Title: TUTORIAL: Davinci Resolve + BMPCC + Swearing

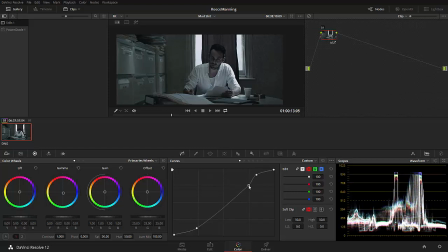they can clip depending on your curve right if you have something like this it's sort of like a quite a hard edge there but if you sort of do it like this maybe sort of a bit gentler.
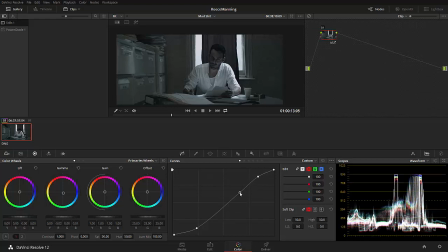Okay, not bad. So now that we've got our contrast, we can press Ctrl D for deselect.
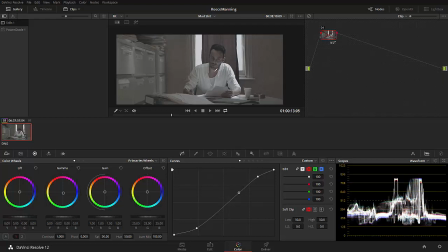You can see the difference. Here's our original image after the processing in the darkroom. If we press Ctrl D, that's just disabling this node. Disable that node and that shows us the image before we added this color correction.
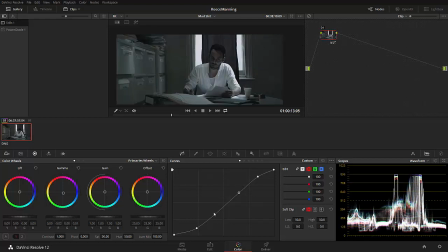Enable it again and it shows us what we've done with this curve. You'll notice that it's actually quite blue all of a sudden and that's because I accidentally fucked with this a bit earlier so let's just reset that
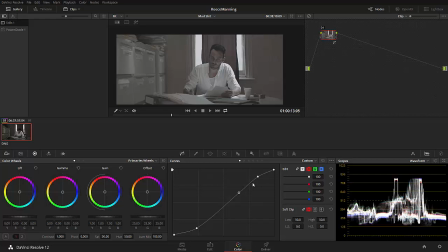so ctrl d on and off now we've got contrast beautiful that's bringing it um better it's bringing it to a nicer place the next thing I want
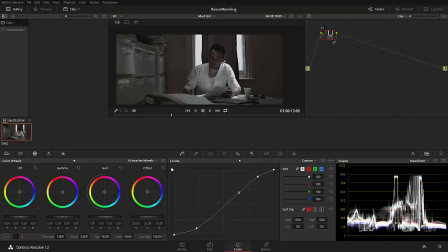to do is add saturation to this image now there's two ways of adding saturation in resolve or three or four but there's two main ones one of them is in the post in the pre-processing room in the processing lab and we can go to the saturation we can just increase that to
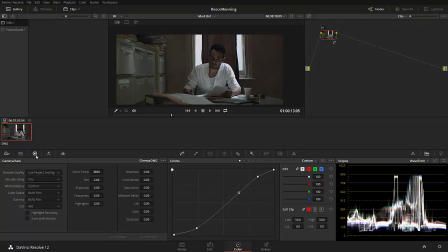a hundred percent so what's the difference between doing that and increasing saturation here well let me prove to you right now i'm not a great deal if i just grab a still that right click grab still that's going to add a still here which saves all the color correction and then i reset
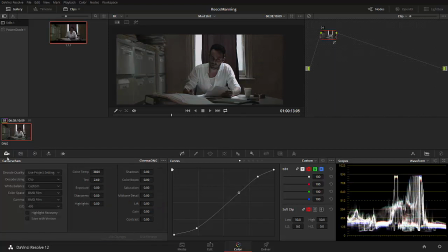that back to 50 and then i go to the processing lab and i change this saturation to 100 and then i can double click on this still and that will bring it up here Ah,
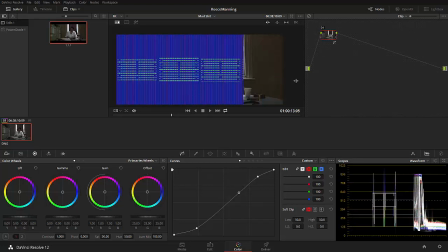fuck you. See, normally, I would have to restart this tutorial, figure out why my drive is disconnected and blah, blah, blah. The point is, you can compare these two images and you can see that there's a bee's dick of difference between adding saturation here
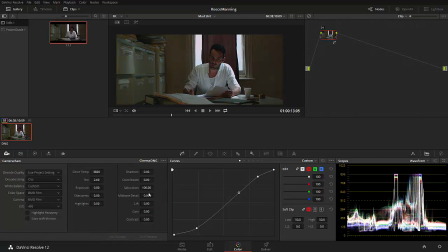or adding saturation here. So, for the sake of this tutorial and to keep things moving, we're just going to leave the saturation in the pre-processing lab at 100. Next thing we're going to do, okay, so we've added saturation, we've added contrast, things are looking okay.
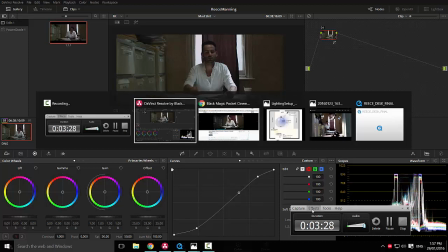But the problem is, if we have a look at our final shot, where is it, you'll notice it just looks better.
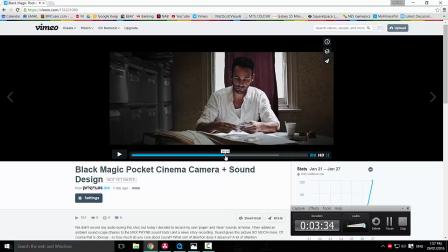There's a few reasons why it looks better. But one of the main reasons it looks better is because the focus is more centered.
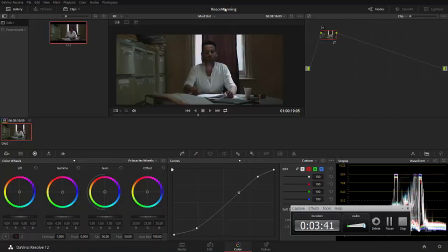And that's very important when shooting, when lighting, when framing, and when color grading as well. What is the focus of this scene? So we've got desks on the side, we've got some shit in the front here, we've got a coffee, We've got a bright window in the background and some wicked ass old vintage Walls back here,
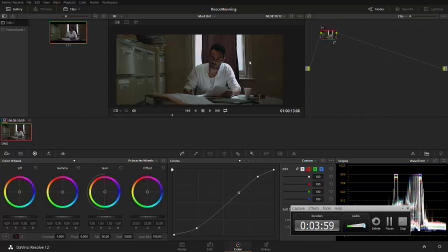but the actual focus of this story in this image is him I don't want you looking at that shit maybe for a brief moment But the whole point of this shot is this dude here Reece Manning freaking awesome actor worked with him a few times You're a legend. Yeah, thanks for helping us out with this workshop dude. Anyway, so focus. How do we create focus?
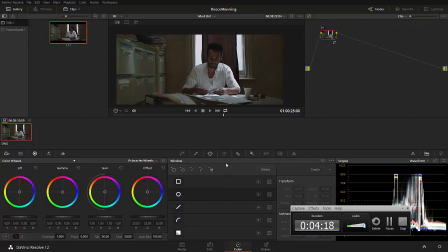Well, thankfully in resolve we've got what's called secondary color correction and we're going to use a mask to create focus. So let's click on the mask, which is the third one across. Sorry, get rid of that. See, normally I'd get rid of that as well.
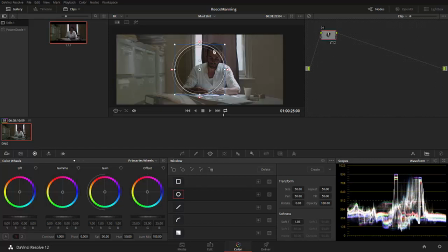Start the tutorial again. Let's click on the mask, click on the circle. Now if I do that, what the hell's going on? We've got a mask here, which is fantastic, but it's only masking our new color correction. So we want this mask to be on a separate corrector. So let's go ahead and undo that.
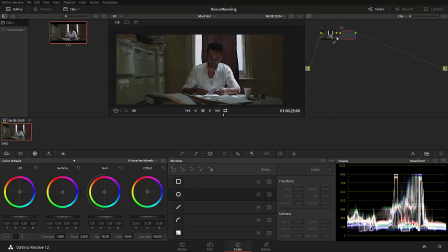And what we're going to do is Alt-S for Sam or Alt-S for Serial Node, that's going to add another serial node out here so our first node is over here if we double click on that it's got a red line around it second node is here this one has no color correction added to it just yet what we're going to do is add a circle now the circle is cool because once we have a circle
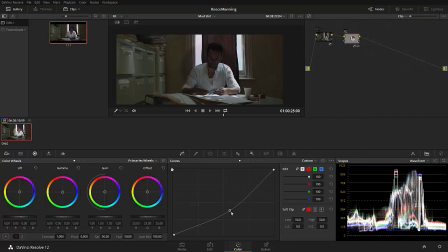there or a circle mask we can then go to the curves again and we can brighten it or darken it or we can make it a different color pretty cool so in other words we can localize a color correction. So let's double click on this second node, go to the mask tool, turn the window circle one off and instead of using a circle we can use a square.
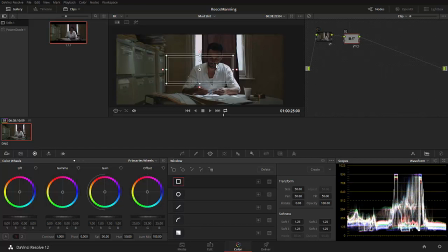Now this square is pretty cool. If we use the wheel button on our mouse we can scroll it backwards, zoom this shit out.